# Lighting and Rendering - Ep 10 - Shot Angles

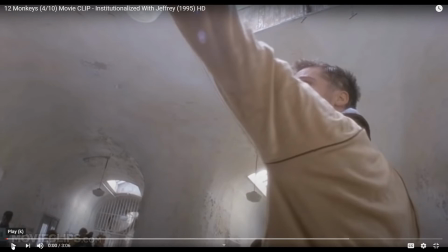Anyway, no conspiracy theories here. Anyway, guys, so in this particular sequence of shots, what happens is Bruce Willis has been institutionalized as well with Jeffrey, and Jeffrey is ultimately one of the 12 monkeys, or the leader of the 12 monkeys, actually. I won't go into it further than that, but Jeffrey as well is inside of this mental institution.
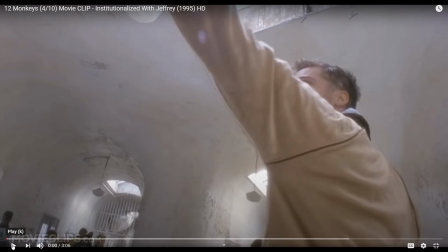Both of them have been institutionalized, and what they've done within this film, it's an older film, 1995, what they've done in this film is they've utilized the Dutch angle or the Dutch tilt to reinforce the idea of mental illness in this particular case,
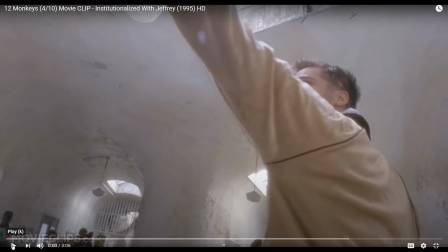to reinforce the idea that these characters are mentally ill, to reinforce the idea that they are in an institution and that everyone around them is also mentally ill, right? That's the entire point of this. So I'm going to let you guys watch this shot, and I'm not going to talk over it. Just watch the horizon. Watch the horizon line, and watch how much it's tilted throughout the entire thing.
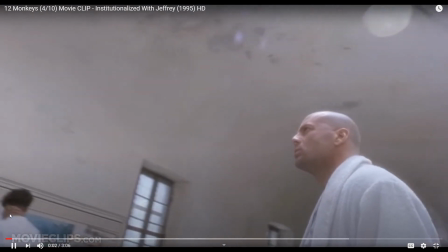Television, all right there, all right there. Look, listen, kneel, pray.
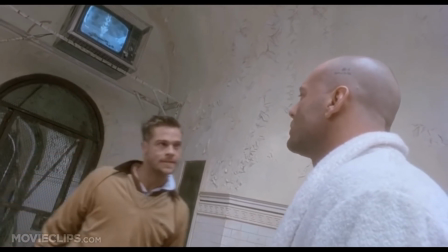Commercials. We're productive anymore. At least to make things anymore.
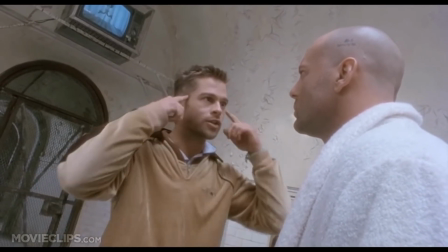It's all automated. What are we for then? We're consumers. Okay.
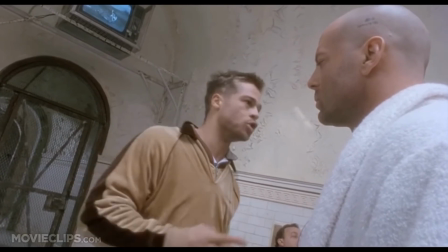Buy a lot of stuff. You're a good citizen. But if you don't buy a lot of stuff, what are you then?
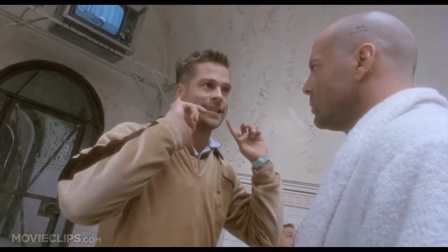I ask you. What? Mentally ill. Back, Jim, back.
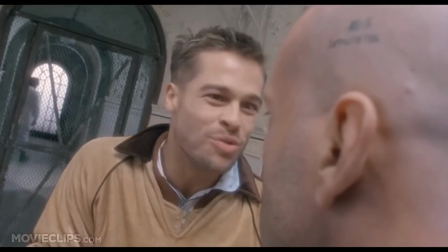If you don't buy things, toilet paper, new cars, computerized blenders, electrically operated sexual devices,
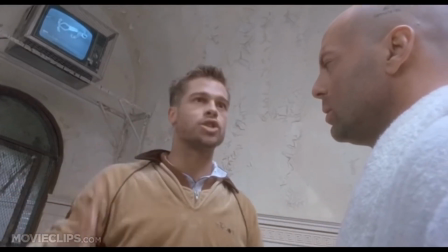stereo systems with brain-implanted headphones, screwdrivers, miniature built-in radar devices, voice-activated computers.
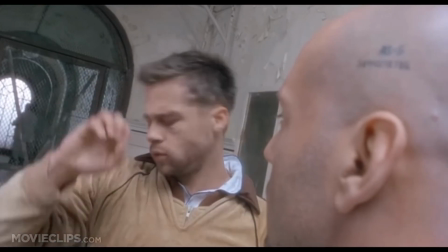Take it easy, Jeffrey. Be calm. Right?
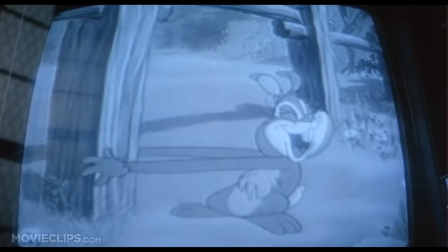That's right. You're a very attractive woman.
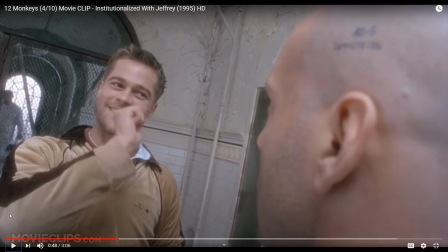Okay, guys, so hopefully you could see just how tilted the horizon is, right? We can even see it in this shot right now where I stopped it. Look at how tilted it is. And again, this is supposed to make us uncomfortable, right?
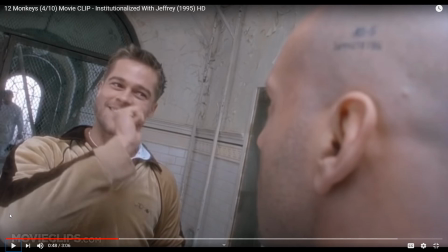Something is strange in the world. Even if you didn't recognize it right away, even if you didn't look in the background and say, hey, the camera's all tilted, you know inside whenever you see this, you know that something is wrong, right? You feel uncomfortable in some way. And that's what this Dutch tilt or this Dutch angle is meant to do.
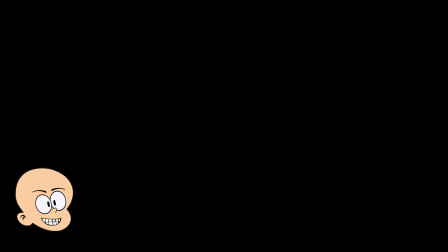All right, everyone, that brings us to the end of this particular episode. I hope you liked it, I hope you enjoyed it, and I hope you learned something, right? Eye level, no real emotional impact. We're comfortable with this person. We feel like they're friendly and approachable.
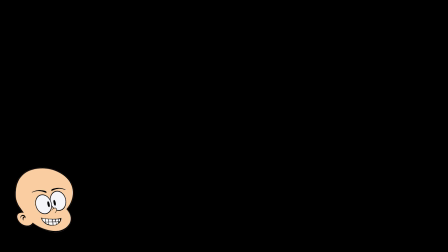If we're looking down on someone from a high angle, they feel weak, they feel insignificant, we feel powerful. If we are looking up at something from a low angle, that object feels powerful, it feels large, we feel insignificant in comparison to that particular object or person.
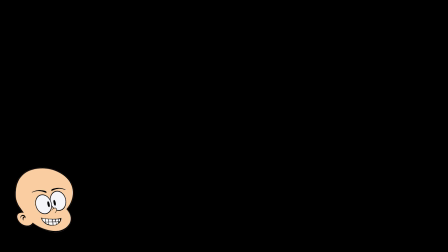And lastly, the idea of the Dutch tilt, where the horizon is tilted in some way, making us feel uncomfortable, making us feel like something is wrong, making us feel disoriented. All right, guys, I hope you enjoyed it. If you did, let me know down below with a thumbs up. If you didn't, a thumbs down is perfectly fine.
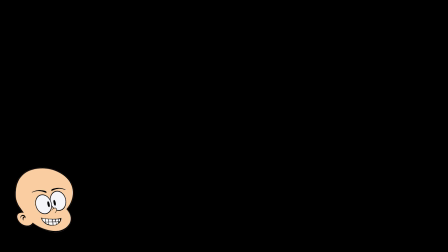All right, everyone, I love to hear from you. Give me some comments, okay? I love to hear from you guys. Thumbs up, thumbs down, comments down below, and if you haven't done so, please take a few seconds to subscribe. Have yourselves a wonderful day, everyone.